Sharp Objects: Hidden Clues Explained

Sharp Objects is a southern gothic show reminiscent of True Detective in its murderous atmosphere and of Big Little Lies in its focus on womanhood and music. It is based on Gillian Flynn's novel which you may know from another novel which was made into a movie Gone Girl. One of Flynn's creative partners in Sharp Objects is Marty Noxon which you may know as an executive producer and then showrunner for the sixth season of Buffy the Vampire Slayer.
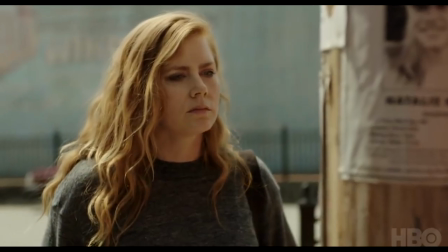It stars Amy Adams as an alcoholic journalist that is forced to go back to her hometown to write about the mysterious killing of two young girls. Basically there was no chance in hell that I would miss watching Sharp Objects and if you haven't I highly recommend it. I also recommend that you stop this video because there will be spoilers.
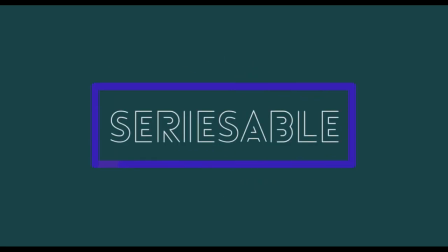Sharp Objects utilizes in part nonlinear storytelling not so much to reveal relevant parts of the plot like Westworld
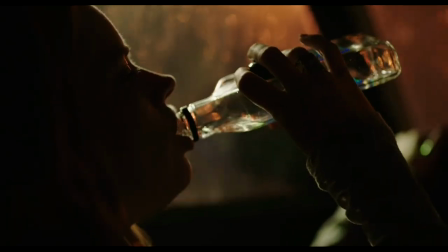or Lost Dew for example but more as a way to let the viewers understand the many layers of its main character and the many shadows surrounding her.
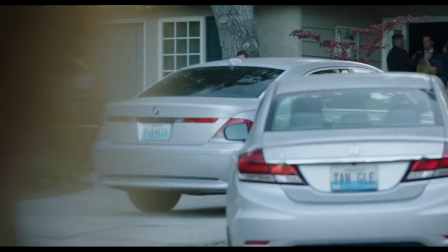In a more direct way although it's very quick paced it does so by also highlighting certain words visuals and
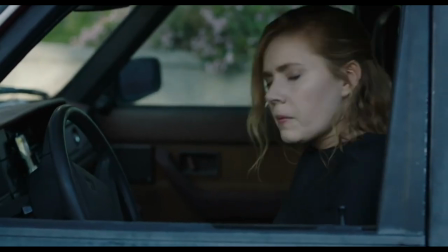songs throughout each episode that make up a sort of contour of what lies beneath the surface or what we are watching. Mainly these messages relate to the main character's self-loathing because if anything Sharp Objects is an extension of Camille's own self but there can also be warning signs, dark jokes about femininity and social expectations as well as ironic commentaries on characters and directions. In this video I want to focus on these visual, written and auditory clues and their meaning which you've probably missed throughout the first five episodes of the show.
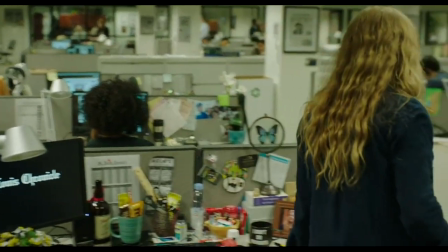In the premiere episode vanish the first word we see is ask with an exclamation point on Camille's cubicle in the office. While at the beginning this could be seen as a simple reminder of Camille's job, that of being a journalist, in the wider context there can also be a way to highlight the importance of asking the right questions in regards to the mystery surrounding the murders in Wing Up and the past life of
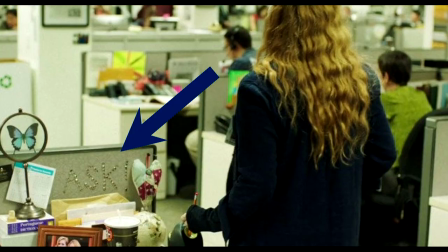Camille. On a more personal level it could also be a cry for help given the fact that the word is spelled out with literal sharp pins, or what Camille has been lacking in her childhood and is seeking for now, someone who asks the real questions about and to her.
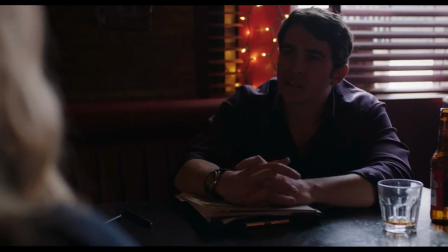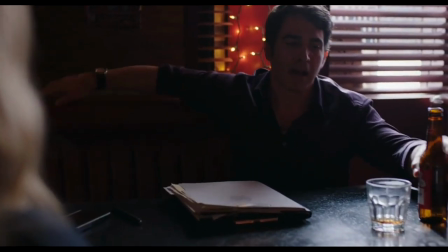Because Camille has been extremely misunderstood, specifically by her mother, but also by the whole town of Wing Up. The way she's seen by the town folks is reiterated in the word appearing on a car.
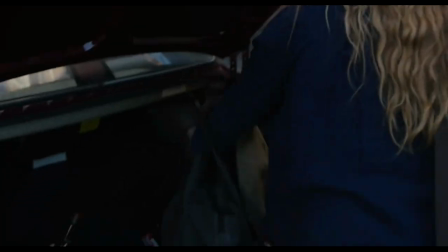Before leaving for Wing Up it was DIRT, the way in which Camille sees herself. Once arrived in Wing Up it changed to DIRTY, the way in which the town sees her.
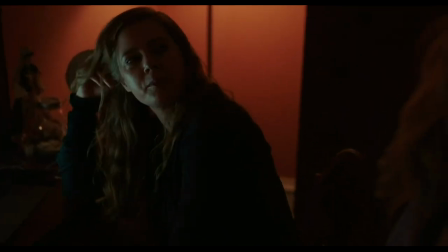Thought you were the wild one. I hung out in parking lots and I talked to f***ing. Wild was different back then.
The way Camille feels by going back to Wing Up is alighted in several ways throughout the premiere episode.
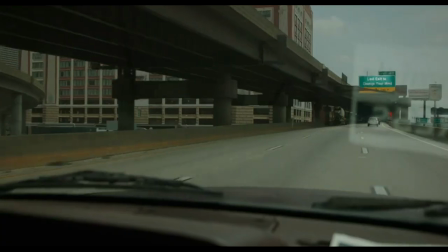While she's driving her highway sign changes to last exit to change your mind.
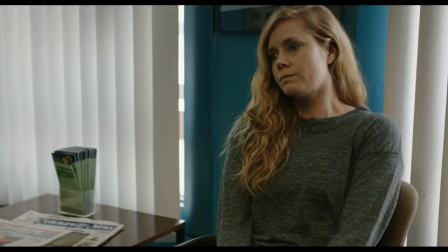Likewise when she first arrives in wing up a visual sign,
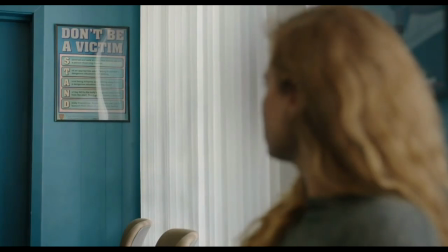a poster in the police station that reads don't be a victim is a way to reinforce her need to get over a past trauma something also stated by her boss slash friend in a previous scene.
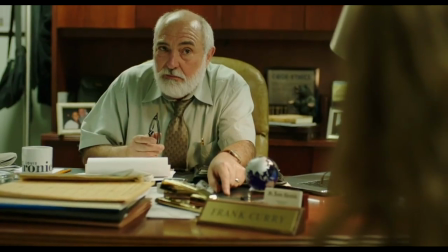Life is pressure. Grow up.
These clues blur the line between reality and hallucinations, although we can always tell which ones are a visual representation of Camille's perspective.
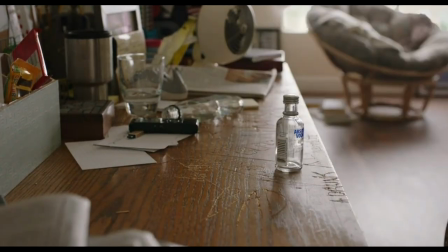For example, the words scratched on her home desk that reads BED and A DRUNK,
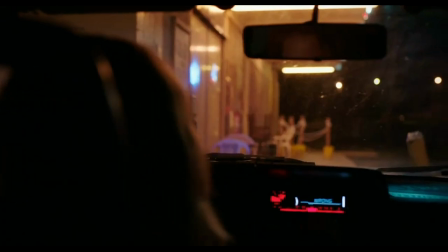or the way the stereo system in her car quickly flashes the message WRONG after
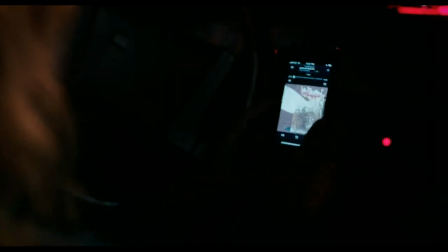she spent the night drinking in the bar are all hallucinations of Camille's self-loathing.
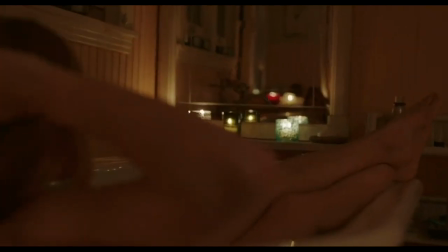In the final shots of the episode, the show reveals Camille's skin which is completely covered in words that she etched on herself.
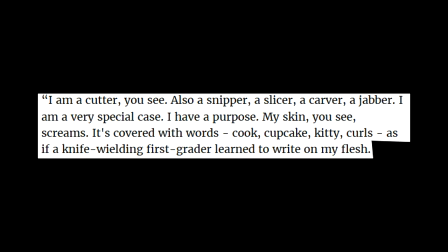In the Gillian Flynn novel Camille explains In the fifth episode Camille's skin is shown even more while she's at the store with her mother and half-sister.
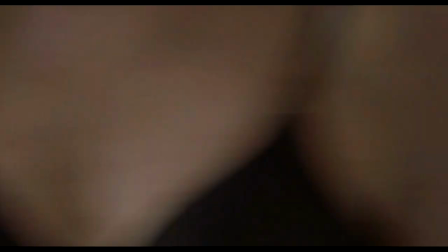We can see close-ups over words one of which trumps over all others, wrong, which we have already seen on the first episode. The reason why this word is particularly telling has also to do with its placement.
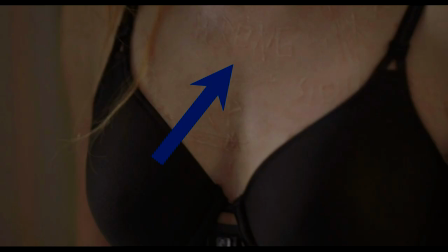Of all the labels that Camille attaches to herself, wrong is placed on a sternum, a place to use to specify who you are and what's your name.
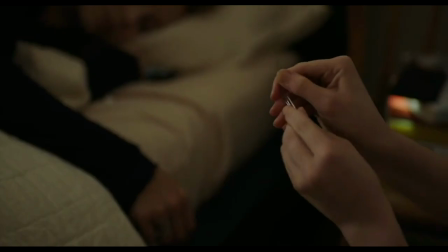The show clearly emphasizes sharp objects throughout each episode to show us how present is the need for self-harm in Camille.
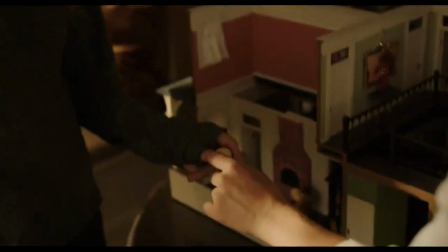Going back to the first episode Amma shows Camille her dollhouse and for a brief moment we can see the word girl scratched onto it. The dollhouse is a perfect symbolism for the femininity that is expected out of the women in Wind Gap and that Amma needs to adhere to.
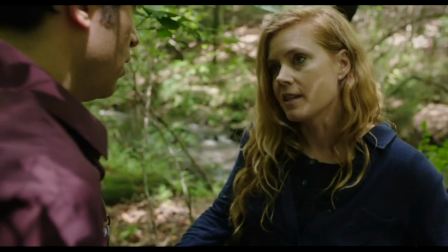In Wind Gap every woman gets a nasty label if they don't conform to the rules of engagement.
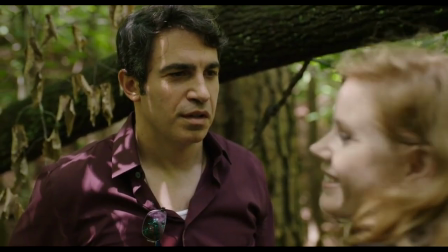What's your label? No, gone. Too many.
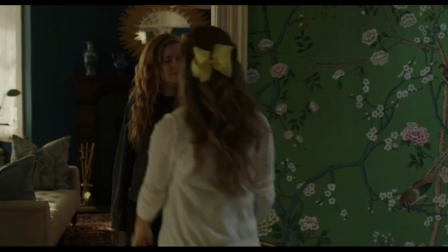Her doll-like clothes and the way in which Adora treats her, as if she may break any second, are suffocating Emma.
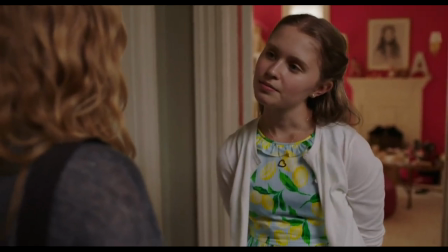I'm incorrigible, too. Only she doesn't know it.
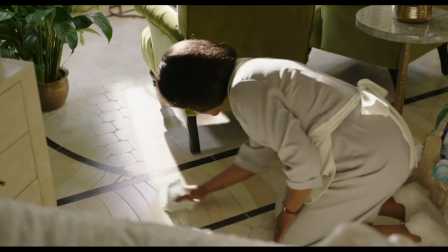She uses the dollhouse both as a way to exert control over a perfect replica of the house in which she has no control over and as an excuse to fulfill her role in the eyes of a mother. Amma's duality is clear. While Camille covers herself in shame, Amma gets any opportunity she can to show less clothes as she possibly can.
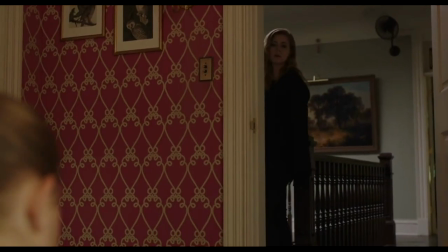Camille? What? Don't burn me.
She is childish but disingenuous and quite aggressive when she's free to be herself.
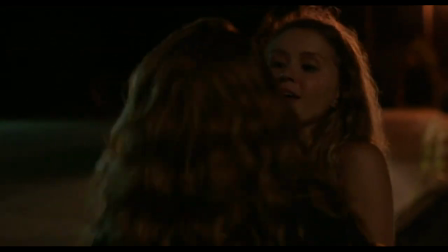It's enough, okay? You gonna hit me? Yeah, you want me to? Huh?
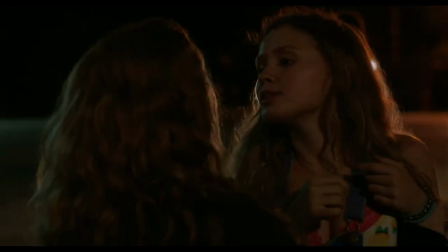Be dangerous. Be dangerous like Mama said.
That's visually implied in the beginning of the fifth episode during the dream sequence that Camille has about Amma.
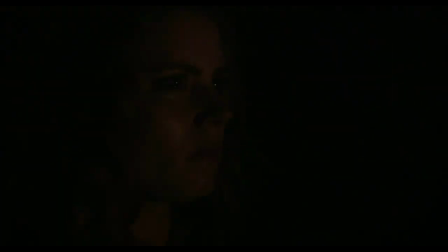Several words appear on the front of the train, words like sudden and trash, bitch and cry and nag. Amma's duality is exemplary of the duality of any girl and woman in Wing Up.
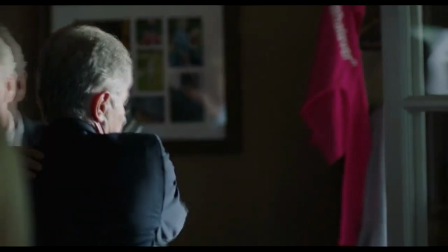When Camille looks around Natalie's house, the second victim, she sees a girl's pink t-shirt with the word whatever printed on it. The show sends us the message that Natalie was just another girl stuck in the social expectations of the town, restricted to her color paillette of pink and purple but that probably didn't conform to the feminine norms of Wingap.
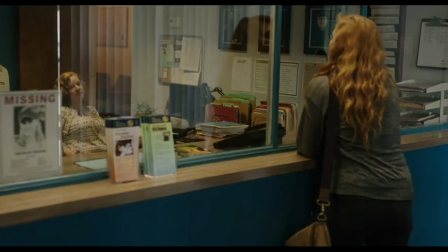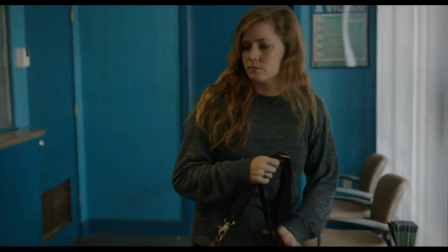In this town everything revolves around the role that you're supposed to play. if you don't there's something wrong with you, clearly. For example Natalie's brother is considered suspicious by almost all of the town residents
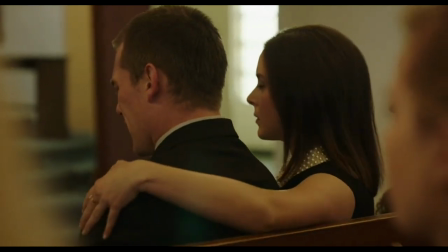simply because he cries a lot for the death of his sister and men aren't supposed to cry.
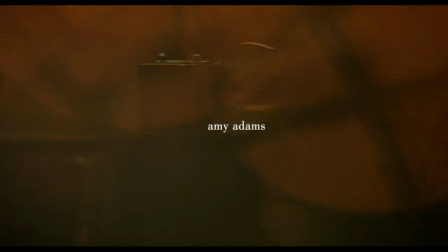The show clearly states the antiquated views of the town by opening with the 1950 song Dance and Angela by Franz Watzmann to suggest that we and Camille are about to enter not just a different world but a different era.
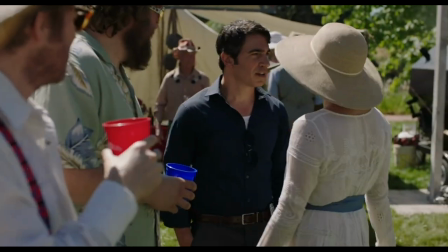Detective Richard Willis is another character that has to, in his way, conform to Wingap's society rules.